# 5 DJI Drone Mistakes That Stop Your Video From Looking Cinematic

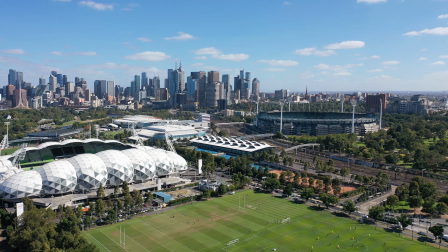What if 5 small filming mistakes are the only thing standing between you and cinematic drone footage? Most beginners blame the gear, but the drone is almost never the problem, and once you see these mistakes, you'll understand exactly why your footage looks the way it does. In this video, I'm going to show you all 5 fixes, including the settings that ruins footage for nearly every beginner, so you can put them into practice immediately.
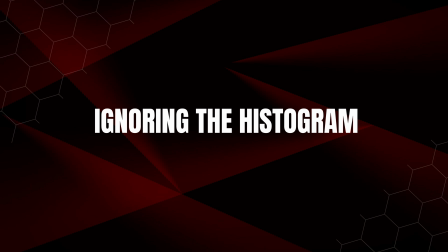Most beginners do exactly the same thing when they're setting up a shot. They look at the screen, the footage looks good, so they hit record. The problem is that your screen lies to you.
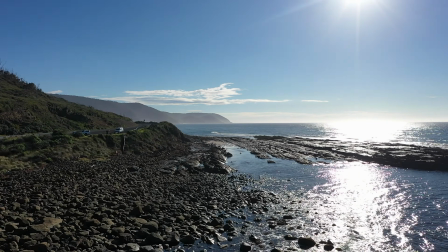In bright sunlight, it makes your footage look darker than it actually is, and on an overcast day, it can fool you the other way.
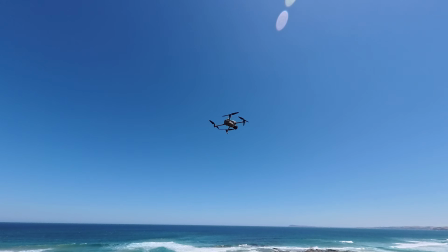So what happens is you fly, you get home, you pull the footage up on your computer, and it's either blown out or underexposed. And if it's blown out, there's nothing you can do about it in post. And I know this because I've done it myself, even recently.
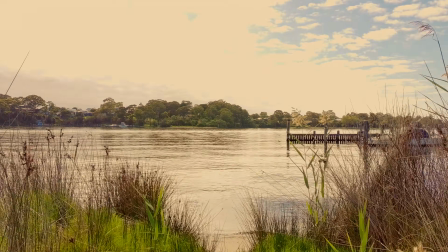Take a look at these shots. I was really excited about what I'd captured, and it all looked really good on the screen. I got home, loaded it up, and realized the sky was blown out.
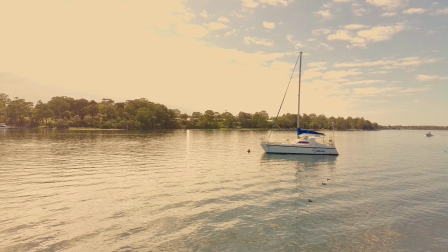I trusted the screen the entire time instead of trusting the camera. And it's a frustrating mistake to make, especially when the fix is so simple, and quite often you've traveled away from the spot you filmed before you realize. And before every single flight, turn on the histogram. This is how you do it. Are you ready?
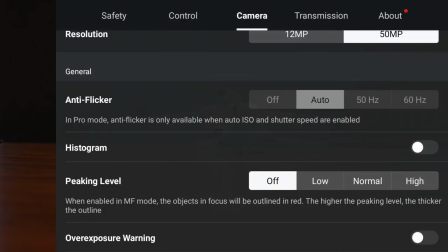Are you ready? Are you ready? Ready, set, go. It gives you a real-time graph of your exposure that doesn't change based on how bright your screen is, or what angle you're looking at it from.
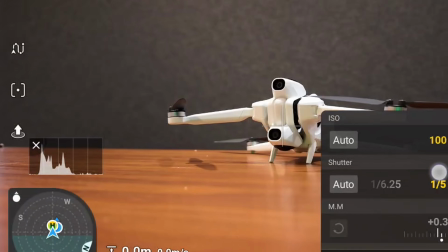A healthy histogram has the mountain-type shapes sitting roughly in the middle,
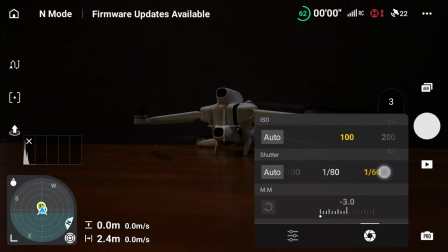not pushed hard to the left, which means it's underexposed, and not pushed to the right, which means it's blown out.
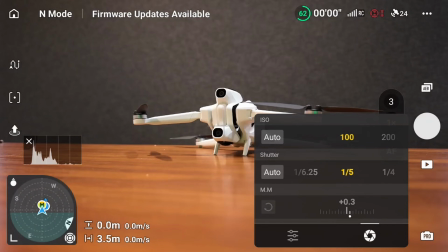You want it sitting right in the middle, and once you know what you're looking for, you'll never guess at exposure again. And here's why this matters the most, because beyond getting the exposure right, better exposed footage holds more detail, and more detail gives you far more flexibility when you're color grading later on.
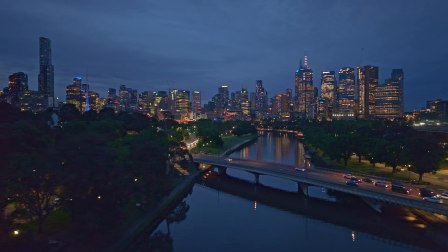Your footage will immediately start looking more polished without changing a single thing about how you fly. But exposure is only half the battle, because even perfectly exposed footage can look very boring if you're making this next mistake with your framing.
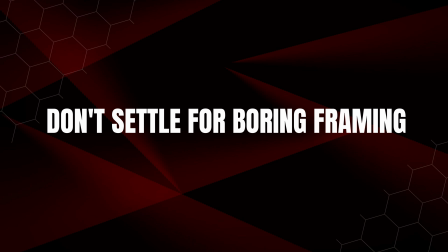So here's a mistake I made for a very long time without even realizing it.
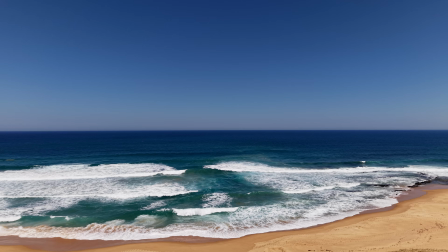I'd fly to a genuinely beautiful location, the light was good, the exposure was right, and I'd still come home with footage that was very average. Even though I was in a great location, the shots just look exactly the same as every other drone video out there, and what I didn't understand was that pointing the drone at something interesting isn't the same as creating an interesting composition. And most beginners do this. They put the subject dead center, the drone points straight at it, and that's the shot. It works, but it never looks cinematic, and sometimes it can even just look like surveillance footage of a nice place. To fix this, you need to start thinking about your framing before you press record. Move your subject off center, like in this stadium shot.
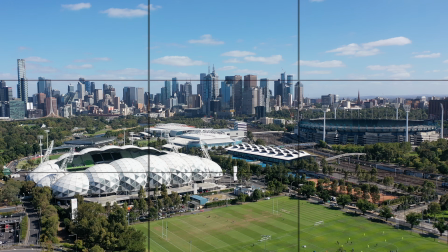The first shot is badly composed, but the next shot follows the rule of thirds, and because of that, your shot immediately has more tension and balance. Also look for foreground elements that you can use to create depth, like flying through the branches towards these boats,
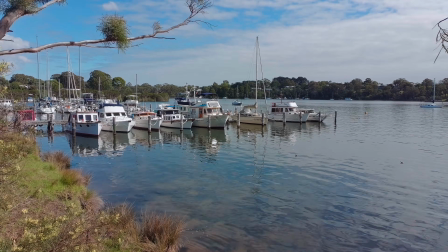because layers in a frame are what make drone footage feel more three-dimensional.
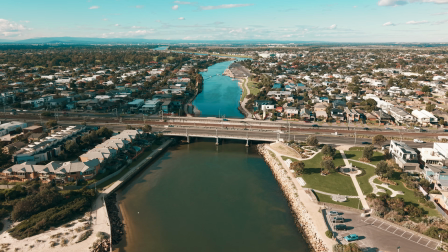And also look for leading lines like this river shot, anything that naturally pulls the eye through the frame. And when you start doing this, after a while, something will shift in your brain. Footage that used to feel like a pretty picture starts feeling more intentional.
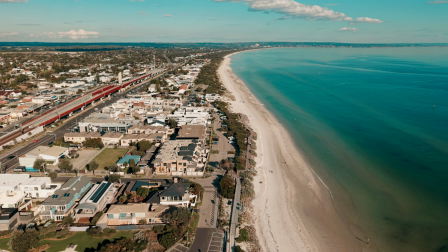Even ordinary locations start looking cinematic because the composition is doing work that the location just can't do alone. Depth, scale, and visual tension come from how you frame the shot, not from where you flew to get it.
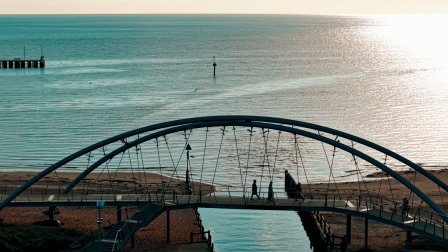So framing is something you can fix immediately on your next flight, but there's another mistake that's just as common, and it's about something most beginners never even think to try with their drone.
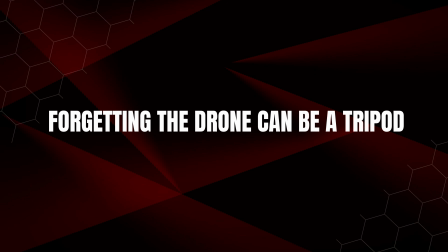Here's something that I did for a long time that I thought was making my footage better. I just kept the drone moving.
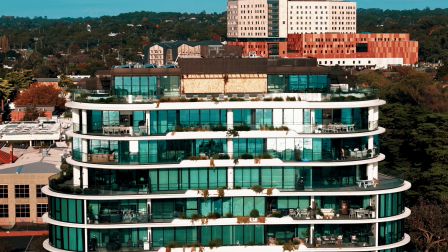And honestly, I still do it, but I move the drone slower now. And back then, every single shot had some kind of movement in it, because I thought that's what cinematic looked like.
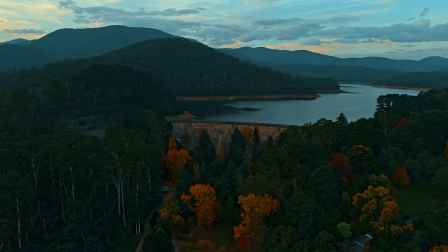So I'd fly forward, pull back, orbit, push in, and when I watched it back, sometimes it just looked really exhausting.
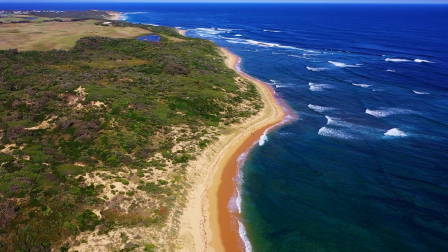It was just too busy.